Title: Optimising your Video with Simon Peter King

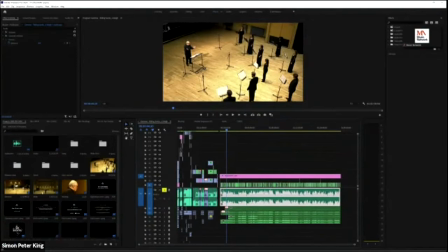So when you bring video files in, there's usually a bin on the left here, and you can literally just drag and drop files onto the screen. And if I just zoom in here, this is an 1.5 hour performance, by the way. So if I just zoom into one very small section of it,
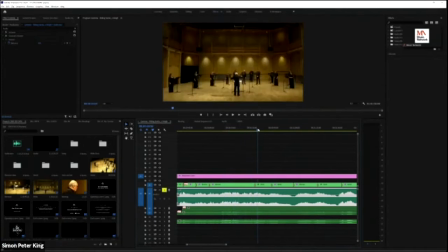we have some of the moving cameras, and I've got a wide shot, and you'll see just on that blue line, just here, that's where that join is, so the transition. So we have 2 or 3 different camera shots here. We have an aerial camera.
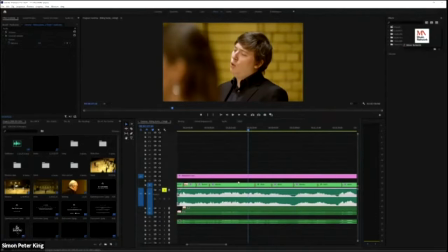And what I've tried to do with this scene, where I'll be talking about other kinds of scenarios just briefly shortly.
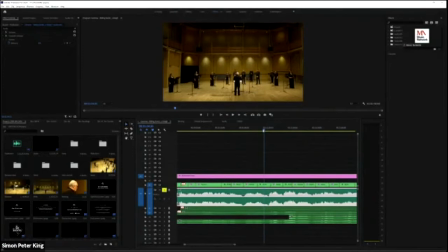This is a live choral concert that was recorded without an audience and released behind a paywall recently. So we have a wide shot, an aerial shot, a moving camera shot, a reverse angle shot.
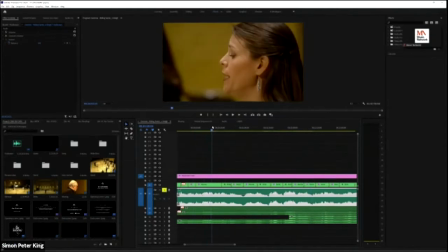So we've got a nice variety of left. If I go to the wide shot here, we had one of the cameras, you can just about see it in the corner there.
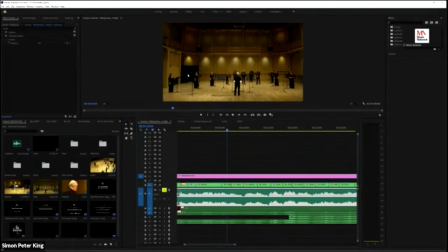Sorry, apologies, it's very small if you're watching on an iPad. We have another camera down here. We've got my moving camera, which is here.
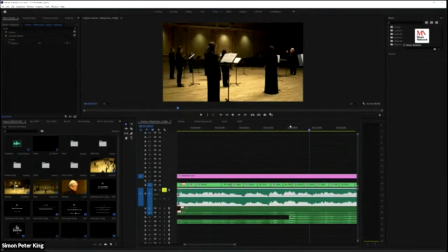That's me standing there. So I've tried to cover 3 or 4 interesting camera angles.
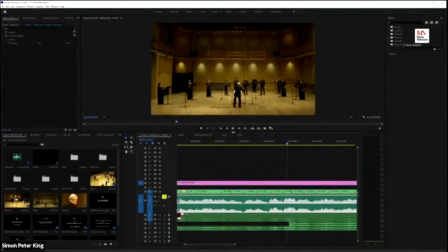Now, the one takeaway point that I want to make here is your wide shot, your default shot, which should cover, I guess, about 80% of your show, should be really nicely composed, well lit,
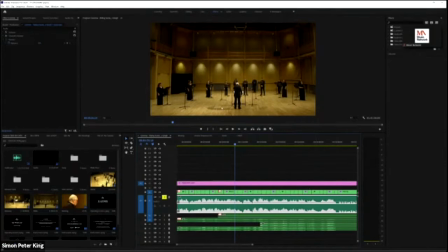and relatively geometric. And it was geometric until Martha moved. She moved to the left, which set my OCD going wild. But you can imagine her standing there. That would be a really nice balanced scene. And it's something you can default to.
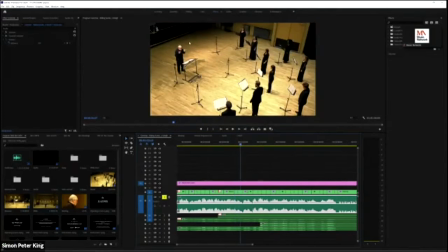And these are kind of interesting B-roll shots that will kind of provide extra content and extra context to the performance. Share some audio here as well. Hopefully you can hear the audio. So this is a concert of Tallis.
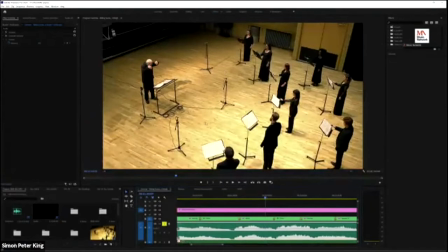And I understand Mairead's talked about mic placement, which is really, really good.
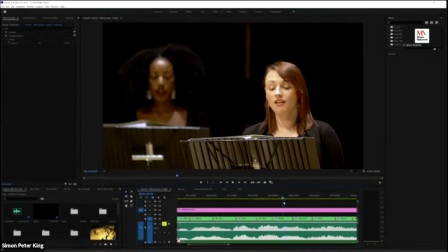So the moving camera sort of allows me to just highlight certain performers.
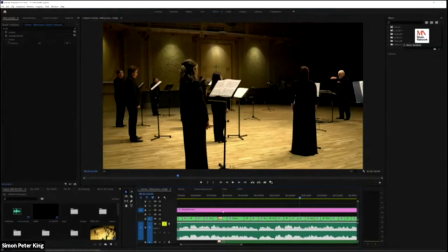Reverse camera, just again for context really, but the most important one is your wide shot. So that's the sort of live scenario. Now, a lot of the things I've been involved with recently have been these kind of virtual choir things.
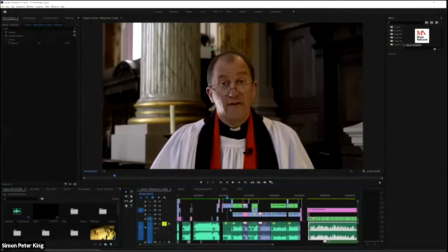So we'll come on to them in a second. So these are sort of virtual choir scenarios.
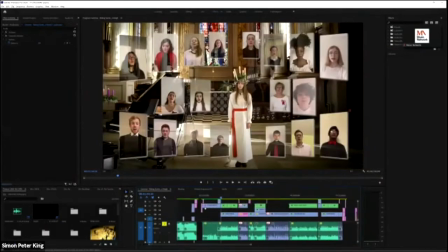So choirs that are hoping to sort of remain performing, which is,
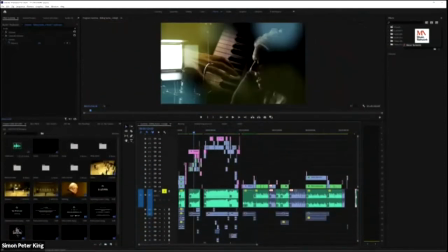you know, it's just, it's something that's really tragic about the sort of restrictions that we have at the moment.
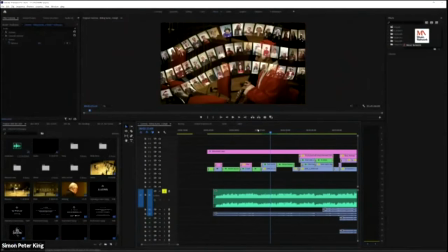Is that everyone's fighting to stay relevant as a performer.
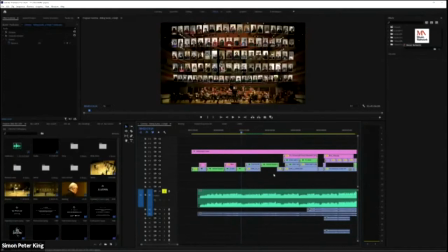Now, these are some ideas that I've sort of been playing with. This is a big virtual choir I've just done for the CBSO. So we're actually combining live footage of the orchestra here with a massive virtual choir scene at the top here.
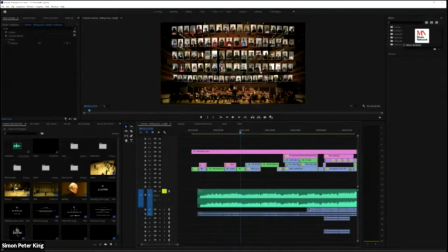So we've got 100 or thereabouts singers here, which are all tiled on top of the scene. So you've got a combination of things here. And I've sort of had some playing around as well to try and...
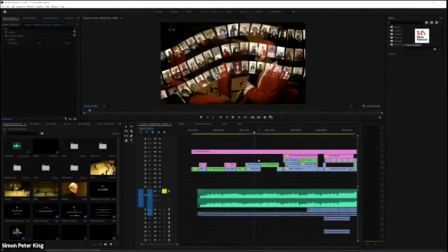So, forgive me about the glitching. It's like the computer does complain about having to play 140 videos at the same time.
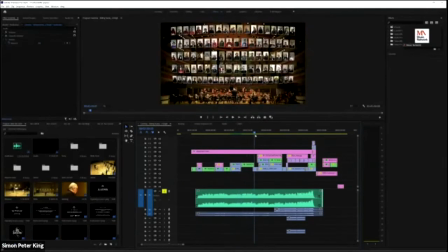So again, these are kind of just examples of things that you can achieve. So I'm using live footage here, and with a combination of virtual footage as well.
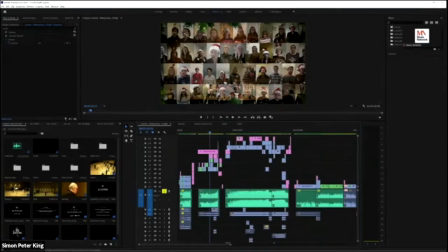And you'll see, I'm going to talk about some editing here.
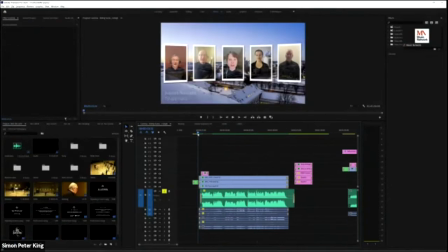So this is a very small, this is a good place to start. So when you're looking to produce a video, just let me check the time.
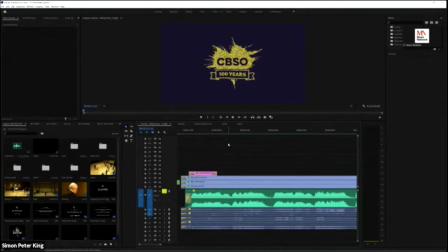We're all good. When you're looking to produce a video, this is a really useful thing to have, is the branding. Now, I talked very briefly at the top of the show about composing your set and treating it like a brand.
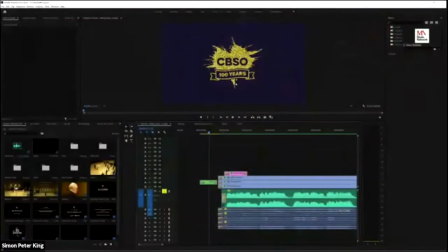Now, this is literally a brand, and you can very cheaply develop or create a brand for yourself to dovetail and bookend your videos,
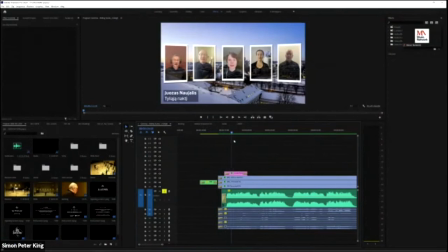and it's a really good way of achieving that consistency as well. Now, this is there's a few elements here to talk about.
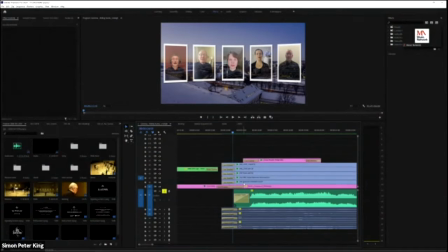This is just a basic virtual choir, but what I've got here is, rather than having no background at all, I've used a background image. Okay, now this is a particularly relevant image to one of this is the conductor from the CBSO, and that's her hometown in Latvia.
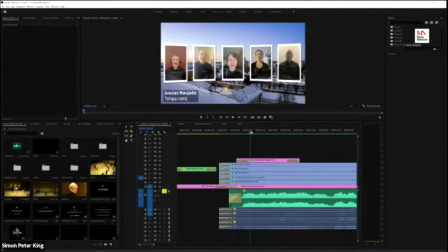So I've decided to kind of license a picture of that. So it kind of provides content. Hopefully, what we're doing here, what I've tried to do, is try and make things as nice as possible for the performers. No one likes particularly singing into their phone for hours and hours.
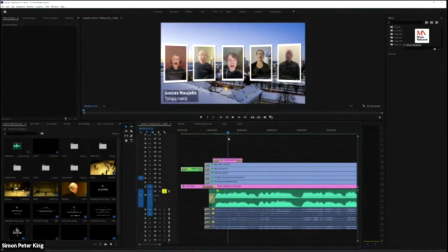So hopefully when they look back at it, it'll make them feel good about performing, which is, let's face it, that's what we're all after.
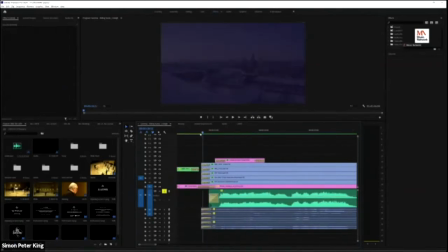We're all performers. So I've got some basic text element here as well, and
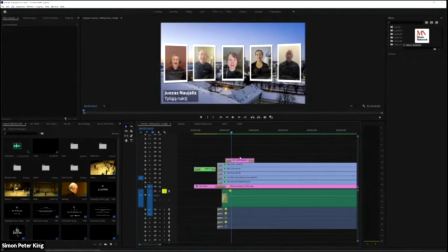again, this is a way of standardizing content, using your typefaces correctly, making sure they're not getting in the way.
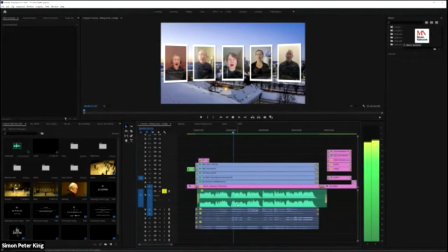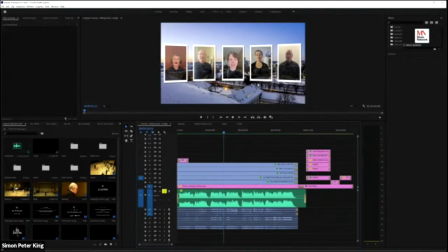What I've tried to do is compose the scene as well. So this is the editing version of what I was talking about right at the top. Okay, so geometrically correct. Now, rather handily, Premiere Pro and other video things will have a snap function. That is, you see those red lines that appear?
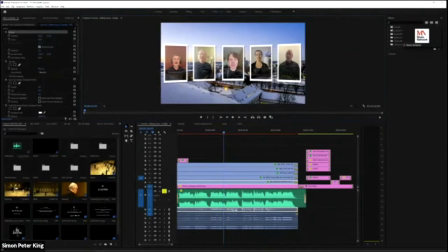Hopefully, it's not very clear, but there's some red lines that appear that will tell you that clip is exactly in the middle and exactly on laterally in the middle as well. So create a scene that's visually pleasing, okay? I've used some basic 3D elements on this to kind of create the idea of a choir facing each other.
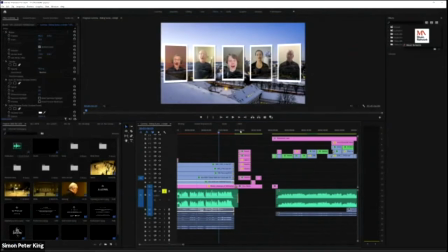All of the programs that I spoke about at the top, it's possible to do this. Closing credits, that kind of thing.
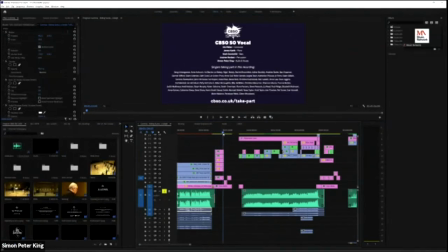It's very easy to do on all of these programs, and it's a nice way of cross-pollinating and cross-marketing as well.
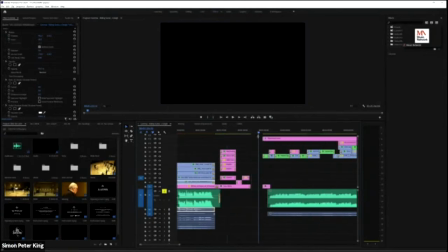If you want to sell products, you can incorporate that into your video as well. So with this, what we're trying to do,
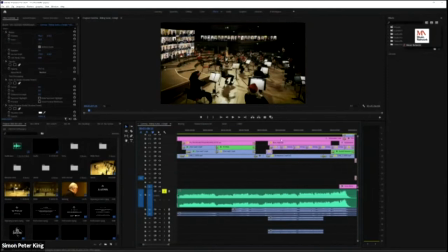it does look a little more complicated than it is, but with this particular section of the video,
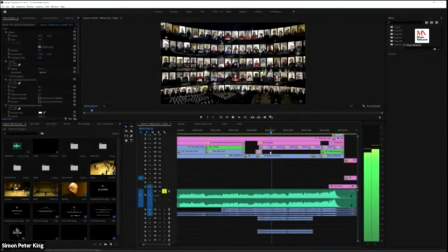this is a big finale to the piece, so you've got every singer, hundreds and hundreds of them on screen,
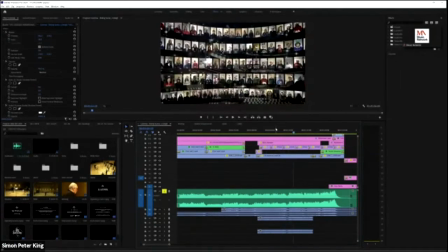and I've used a 3D space, so they're in their performance venue, if you like,
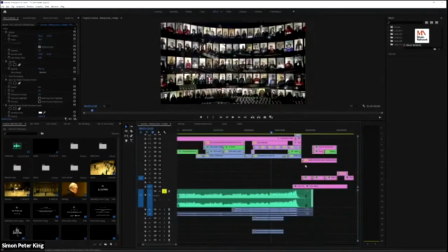even though they're not. So those are the kind of tricks you can do, and you can do that with most of these video editing things.
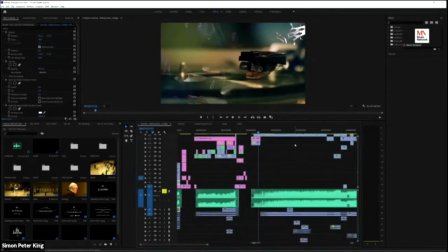And once your clip is brought in, and you bring your next clip, you can sync it up with the audio, which is very easy these days. A lot of software will have auto sync. This is a pop video thing that I did,
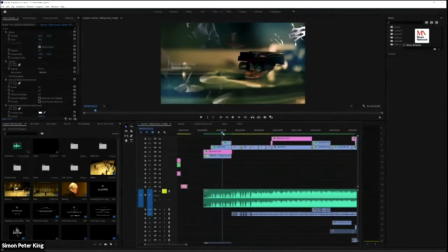and this is using some sort of a mixture of kind of stock footage with the performers as well.
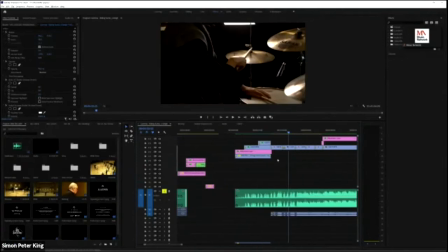So just a quick note, actually, when you're looking to film yourself or film other
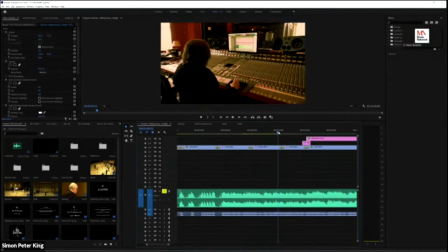others, like a band or thereabouts, think about the way that your clip moves. Now you'll notice that this, if I just maximize this so you can see it better,
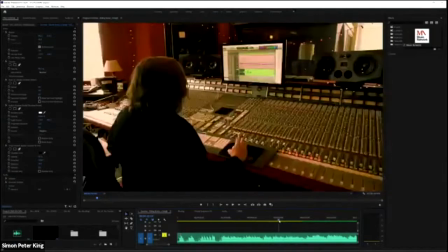you'll notice that the footage of young Matt here at Vader Studios, I've segued that into a clip of Rob playing the piano.